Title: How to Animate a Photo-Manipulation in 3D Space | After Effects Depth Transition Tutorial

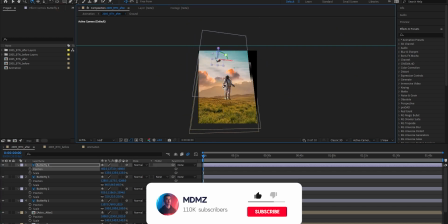Let's see how that looks. Depending on your project, you might end up having some objects out of the frame like me here, but no worries, we'll address that in a minute. Now let's go back to the animation comp, switch both layers to 3D, then go to layer, create a camera.
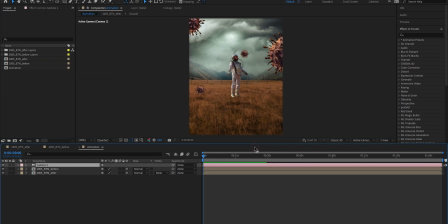Let's leave this on default and click OK. This time let's enable collapse transformations on both layers so that my active camera can actually see the 3D properties inside these compositions.
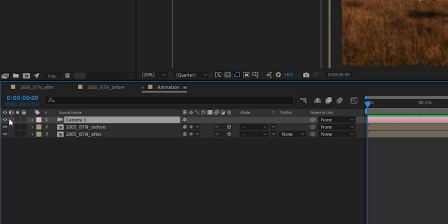It looks a bit messed up right now, so let's disable our camera temporarily. Let's drag this over here to zoom into a smaller portion of our timeline. Move to the first second mark, select the first composition layer, and we're gonna start by creating the transition first.
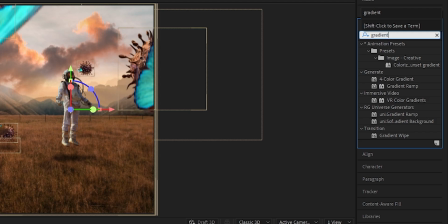To do that, I'm going to use a native effect called Gradient Wipe. Double click to add it to your layer.
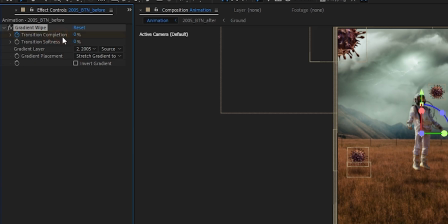Next, toggle this stopwatch to start recording keyframes on the transition completion.
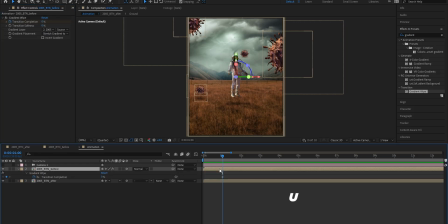Press U to pull up the keyframes in the timeline. Let's move 1.5 seconds further in the timeline and change the completion value to 100%. And since the stopwatch is toggled, a new keyframe will be created on this timecode.
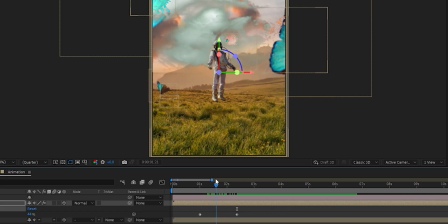So now we have two keyframes apart with two different values, which results in a transition.
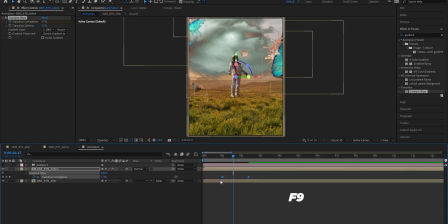Let's select both keyframes, press F9 to easy ease and avoid having the animation start or end abruptly. You can tweak that even further by switching over to the graph editor
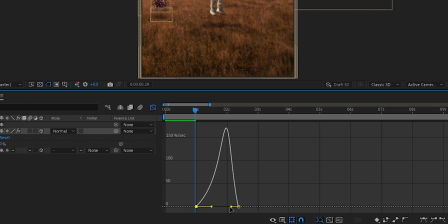and drag both handles to slow the transition down on both ends. Now that we have our transition out of the way, let's focus on the camera movement and emphasize on the 3D depth effect.
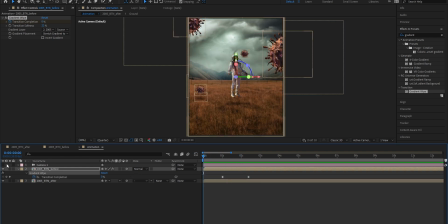So let's go back to the beginning of our timeline. First, enable the camera, and under transform,
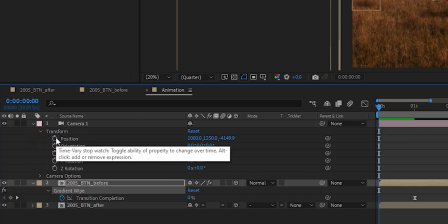toggle the positions stopwatch, and let's push the camera position in towards the astronaut. Next, move to the 4th second mark or so, and this time pull the camera back and further from the astronaut. Let's have a look. Nice, looks good, but of course we still need to tweak this further. Switch over to the graph editor and drag the left and right handles towards the inside to slow down the motion on both ends.
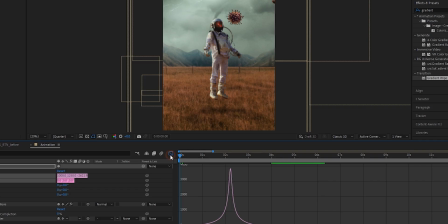This peak on the graph right here represents the highest speed the camera achieves during the transition.
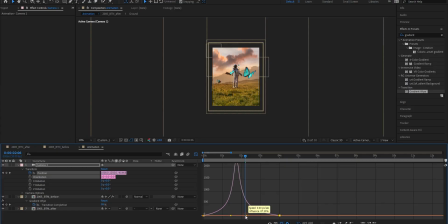So let's try and time that with the gradient wipe transition to create a perfectly synced motion, which will make our animation look much more natural. This is exactly what I had in mind. Some of the butterflies are too close to the center of the frame, and I think I can fix that by changing the camera's focal length.
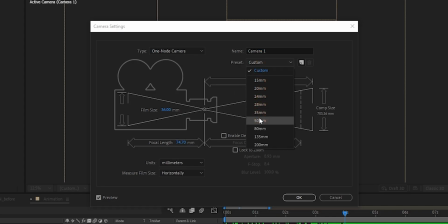So let's go with 50mm preset and see if that works.
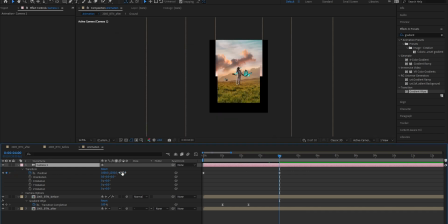I guess I just need to adjust the position on the second keyframe. So let's push the camera in. Nice. Let's do the same on the first keyframe. Just push the camera in much closer. Let's preview that. Awesome, looks really, really good.
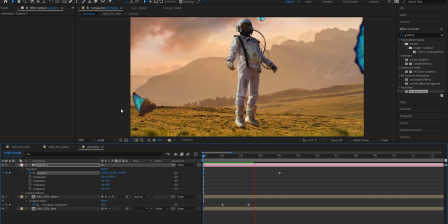I see a weird line here. Apparently some of the layers here are not blending well together. Let's see, I guess I can fix that by sliding the sky a bit lower.
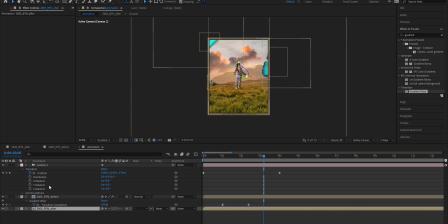Right, cool. I'm happy with the motion, but we can actually make it even more natural.
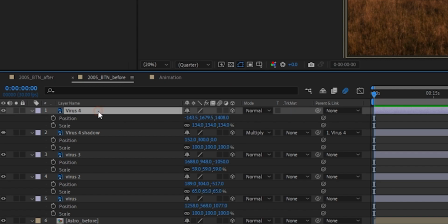So let's go back to the before composition, select all layers and enable motion blur. Make sure it's enabled on the composition level as well. And do the exact same thing for the after composition.
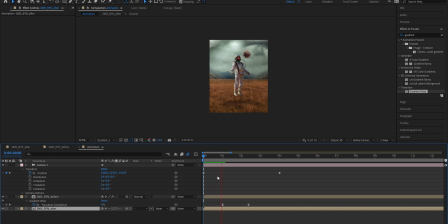Adding motion blur makes your animation look much more natural. It might slow down your preview and render time. That's why I usually leave this step to the very end. I feel that some of the virus graphics are still out of the frame here.
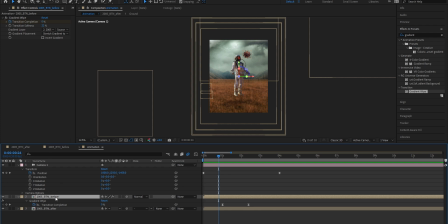I obviously want to see more of that at the beginning. So let's go back to this composition and bring the virus graphic closer to the center. You are free to place these wherever you want as long as the composition looks balanced, and you can readjust their position anytime, just like me here, which makes things really flexible.
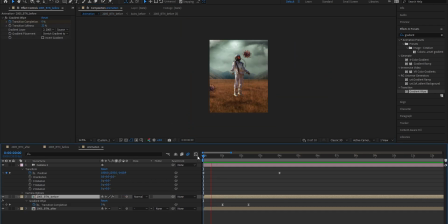Let's see how that looks. To make the scene look a bit more realistic, we can also add depth of field, but first let's go to the 5th second mark.
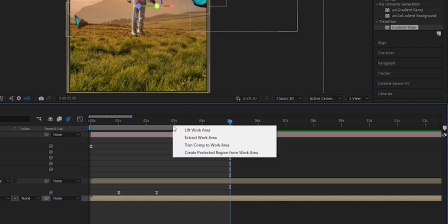Press N on your keyboard to mark the endpoint, and let's trim our working area down since we have a really short animation here, and I think 5 seconds is all we need. Next, open camera options, enable depth of field. Let's change the blur level to 600% or so.
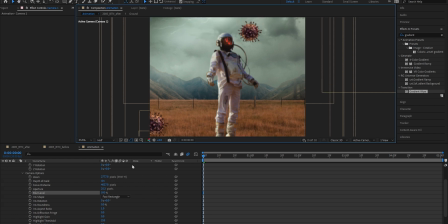Now I want the astronaut to always be in focus, so let's go to the focus distance, toggle the stopwatch, and bring the focus distance down until you find that sweet spot where the astronaut looks the sharpest.
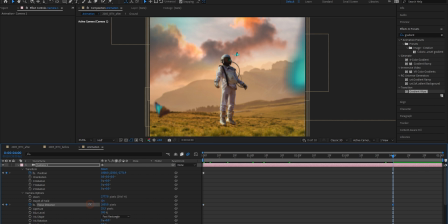Next, let's move to the end of the animation and increase the focus distance value to bring the astronaut back in focus.
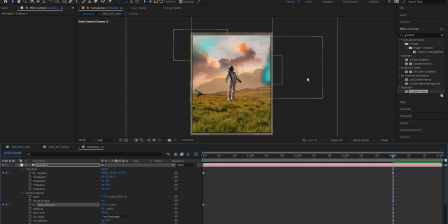I think the blur level is too high, so let's reduce that to 400%. And actually, I want to go back and move the virus element even closer to the center so we can see more of that in the beginning of the animation. Let's have a look at the result.
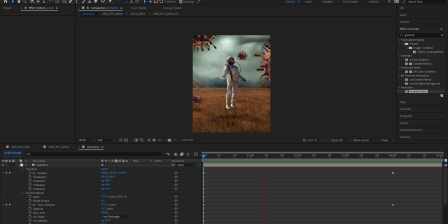Smooth. All right, cool. At this stage, you can go ahead and render your animation.
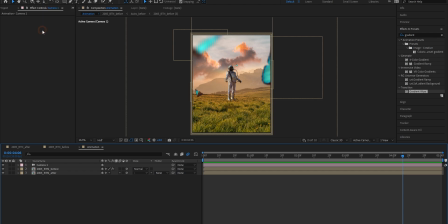I usually send this over to Adobe Media Encoder since I have better control over the output settings there.
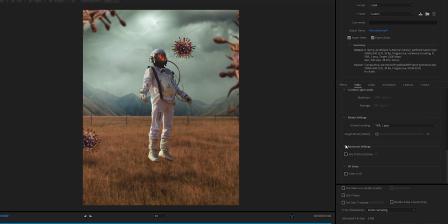So if you don't have it, make sure you add it to your workflow as it really makes the rendering process much easier.
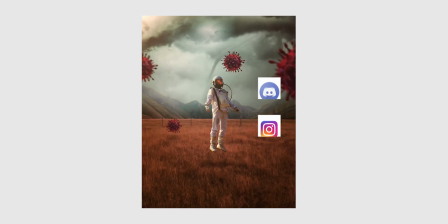Thank you so much for watching. I hope you guys enjoyed the video. As usual, do let me know in the comments below if you have any questions or requests.
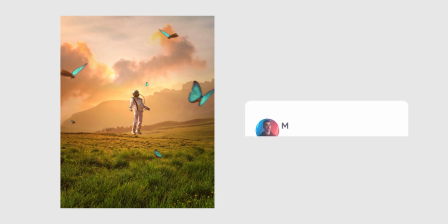Don't forget to hit the sub button if you want to be the first to hear about new content like this one.
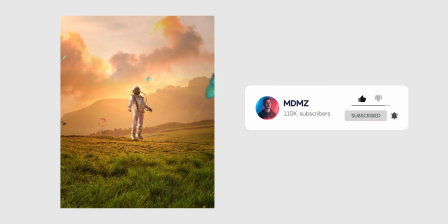Stay safe, and I'll see you guys in the next one. Peace.